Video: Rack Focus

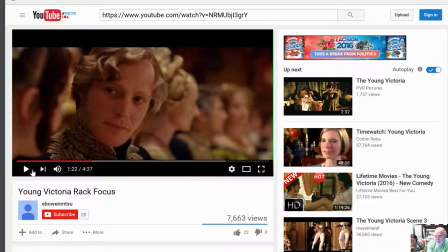4:05 If you look at movie credits, you'll find the credit of the person and he's called the focus puller. It's a very, very, very critical thing. It requires a lot of practice. So you don't have those kind of things,
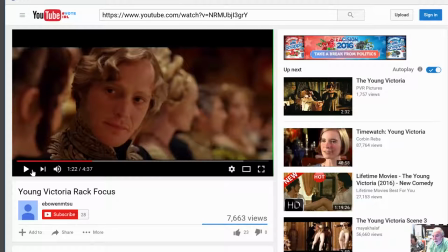4:21 but you can mark on your camera barrels with tape and some marks where the close focus is and the further focus is, so you don't have to look at the camera display and try to figure out what it is. you can practice the movement moving
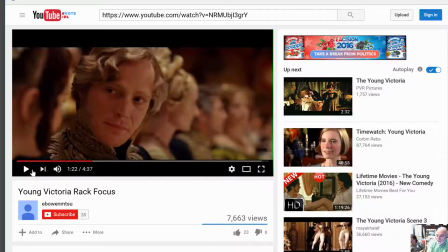4:37 from one focus spot to another spot that you've marked on the camera barrel. So you can just, and you'll need to use manual focus for this. You can't use auto focus. All right, so let's, I'm going to, you know, just close this one up, and we're going to look at some student examples here.
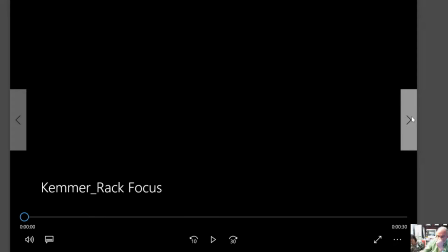4:57 So here's a student example that's very typical of what happens in Hollywood. would.
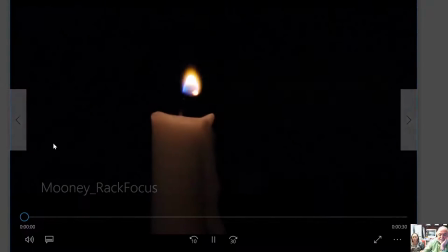5:03 Oops, it did not do it.
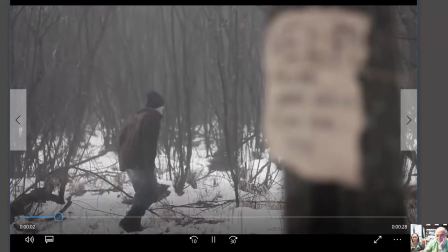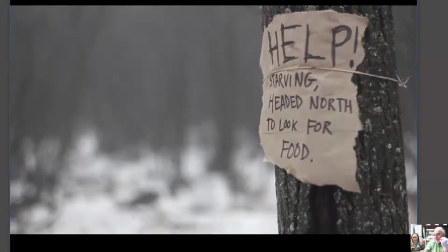5:15 Okay, so you couldn't read the sign until he pulled the focus to the sign.
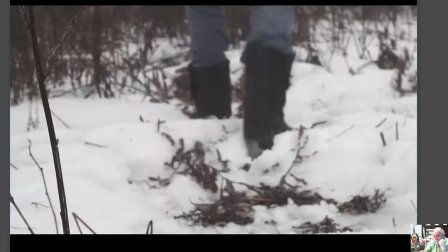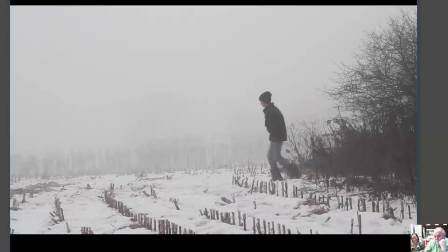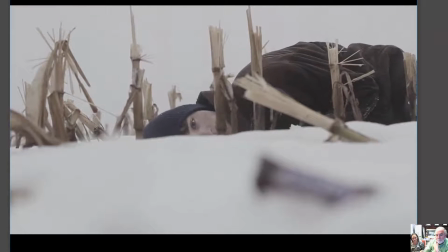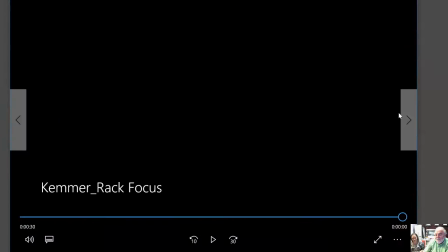5:35 And now here's the funny part, the kicker. So as he comes back here,
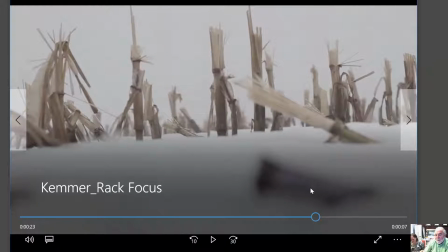5:42 you're not even aware that this is in fact a Snickers bar, which is a typical thing that that filmmakers do. Something is so close to the camera you can't tell what it is.
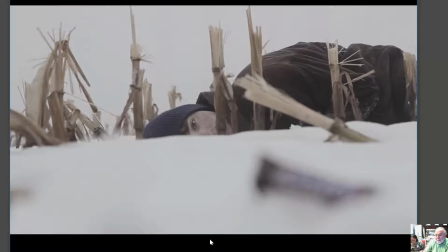5:53 And then as it comes into focus, it starts to take its true shape.
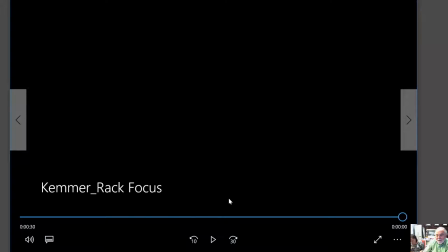6:02 And then the person in the background is out of focus again.
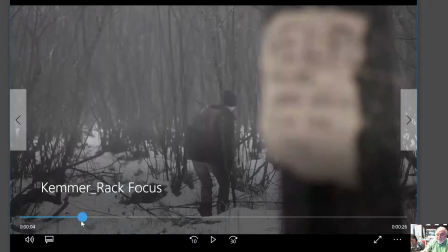6:06 So this is a really good example for a student of using, you need to use at least two rack focus pulls. Here's the first one, which I think is great. you really can't read the sign as until he
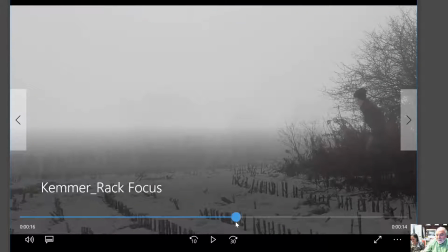6:19 pulls it to the focus to it and then it comes into the frame collapses
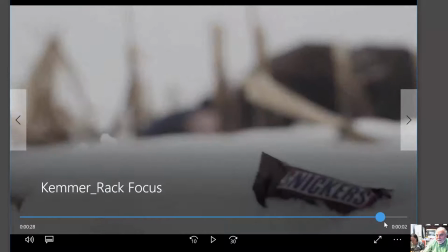6:26 and then you pulls it to the kicker which becomes the funny thing I want to show you another pretty good example
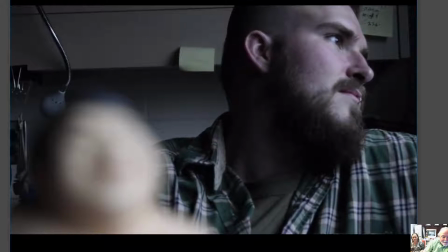6:38 of rack focus let's see this one no I don't like this one that much we got
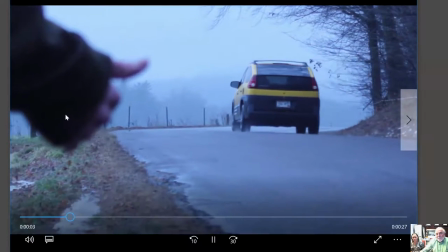6:46 here okay this one's decent so the focus pulls from the thumb to the car now
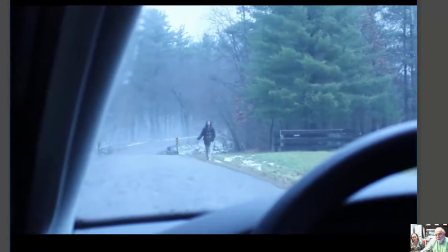6:55 the focus moves from the dashboard to the hitchhiker and
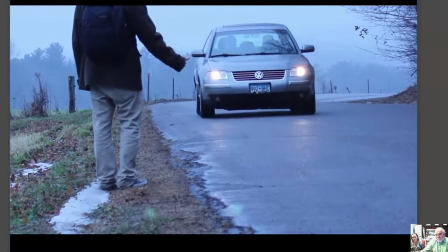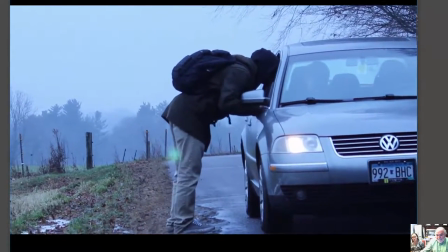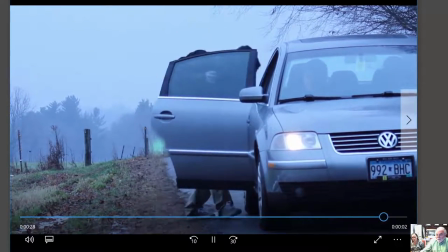7:12 it's pretty simple you know two focus pulls okay but decent
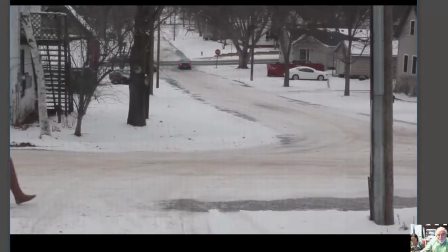7:17 let's see if this one is okay this one is a really interesting one so
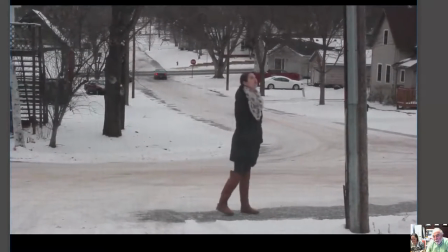7:26 you're looking out a window and
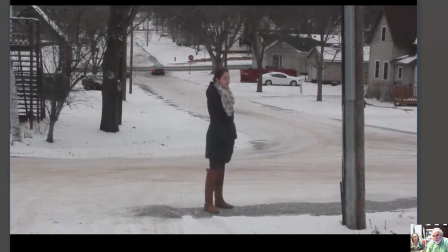7:29 you're not really aware of the window screen that's out of focus until
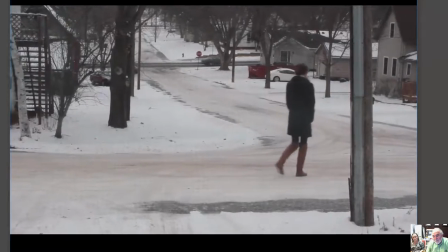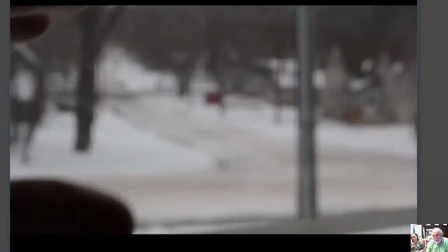7:42 the focus pulls in and then you're very much aware that you're looking through a window and it keeps coming back, you know, to the hand.
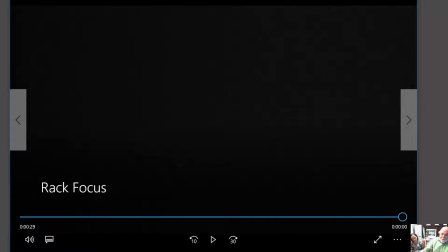7:51 So really, that's only one focus. I really want you to pull it twice.
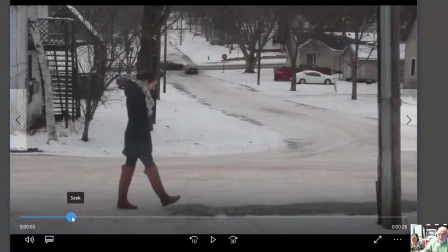7:55 But this is, again, a typical Hollywood experience where there's something very close to the camera that you're not really aware of.
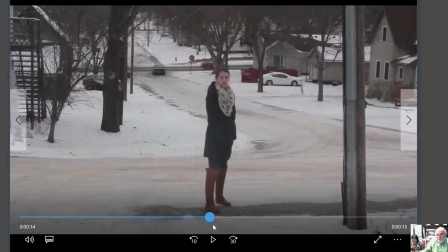8:04 And then you start to, you know, as you start to realize it's a window screen, and the person is,
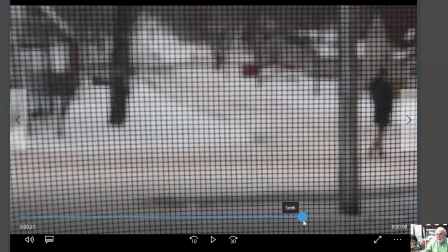8:10 you know, sort of stalking the woman, you know, it makes sense. and then the focus keeps pulling back.
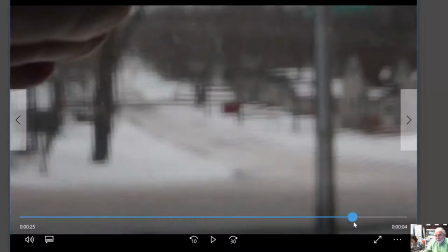8:16 The window screen becomes very much in focus and then the blinds and the hand come in and as it backs away.
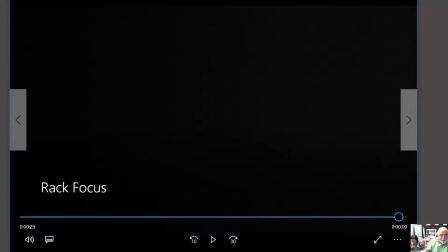8:23 So that's only one focus pull. I really want you to do two. Let's see what we got here.
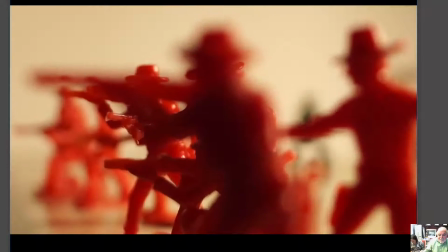8:28 This one's pretty interesting also. Game pieces.
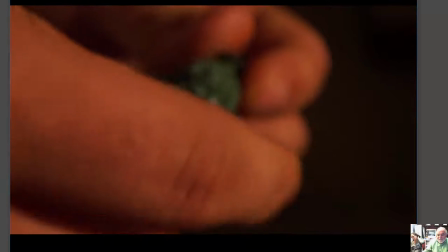8:34 It pulls to the back and then it picks up the green piece.
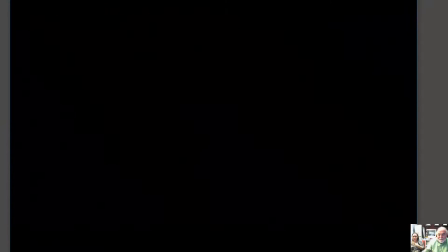8:41 It gets discarded. again only one focus pull
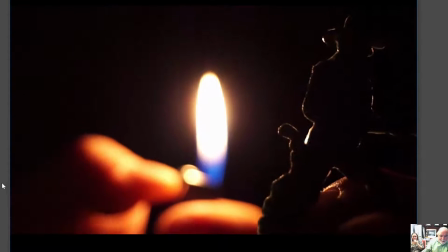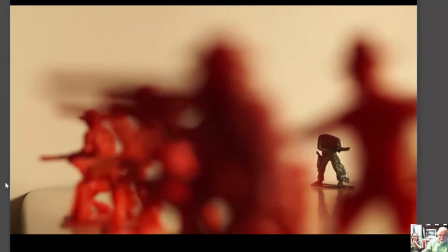8:51 and then he's burnt
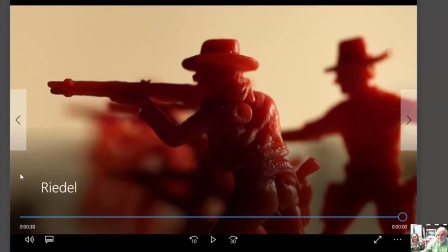8:54 poor guy pulls back alright so there you go there's the two focus pulls it's pretty interesting you
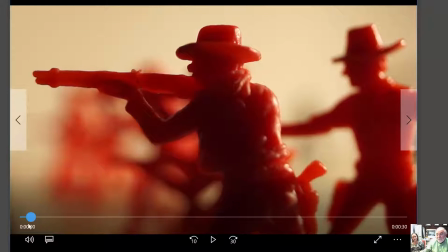9:02 know we have the focus up close on the one figure pulls to the back and again this is a really good example you're not even aware of the green figure in the
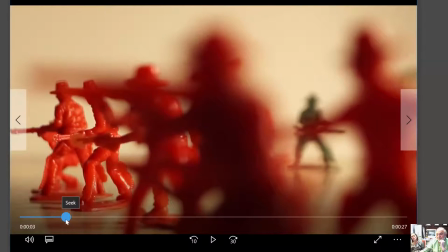9:11 background until it comes into focus. Comes in, he's pointing the wrong way.
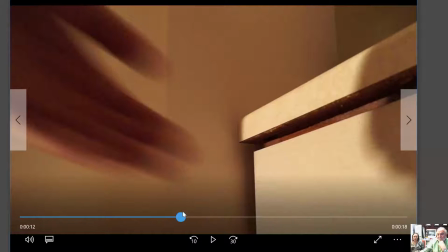9:19 Don't really understand the motivation here but reaches in, gets the thing, burns the poor guy.
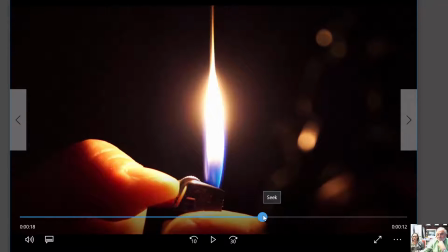9:30 It's very interesting here the way the focus goes from the flame. Again you're not even aware that the person's holding the figure pulls to the
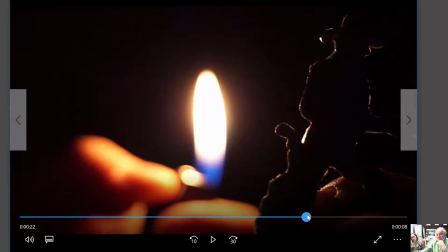9:41 flame and then from the flame to the figure and then back to the game board.
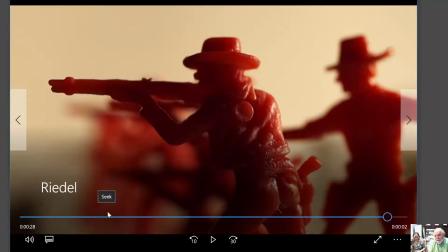9:48 Okay, so those are pretty good examples. 30 seconds, minimum of two focus pulls.
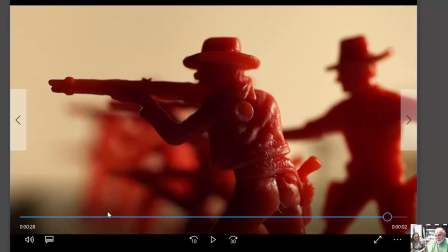9:54 Use the focus to help tell the story. And I know it's going to be difficult to rotate your focus dials, your focus controls. so therefore I really think you know you could use some tape you might even make a little handle
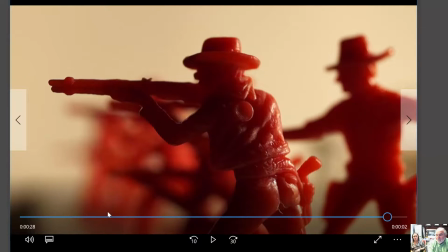10:14 on your focus with a wire tie or some tape so that you can move it easier make and make
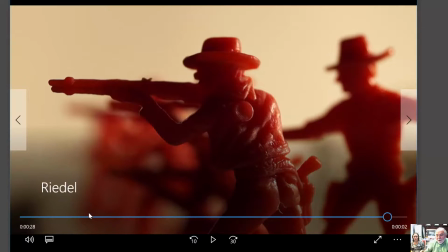10:21 marks where you know you're pulling so you have a mark for the focus where it's close and a
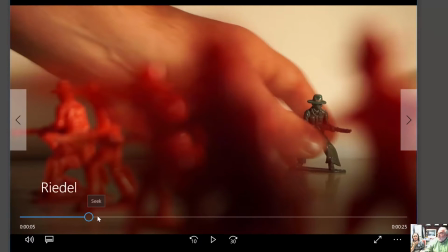10:27 mark for its focus when it's back and therefore you don't have to worry about hitting the mark each time you shoot
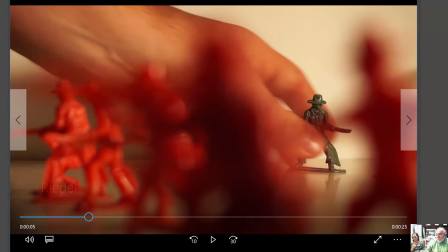10:35 okay so we're going to cut this one now and the next one we're going to talk about will be the next assignment okay ciao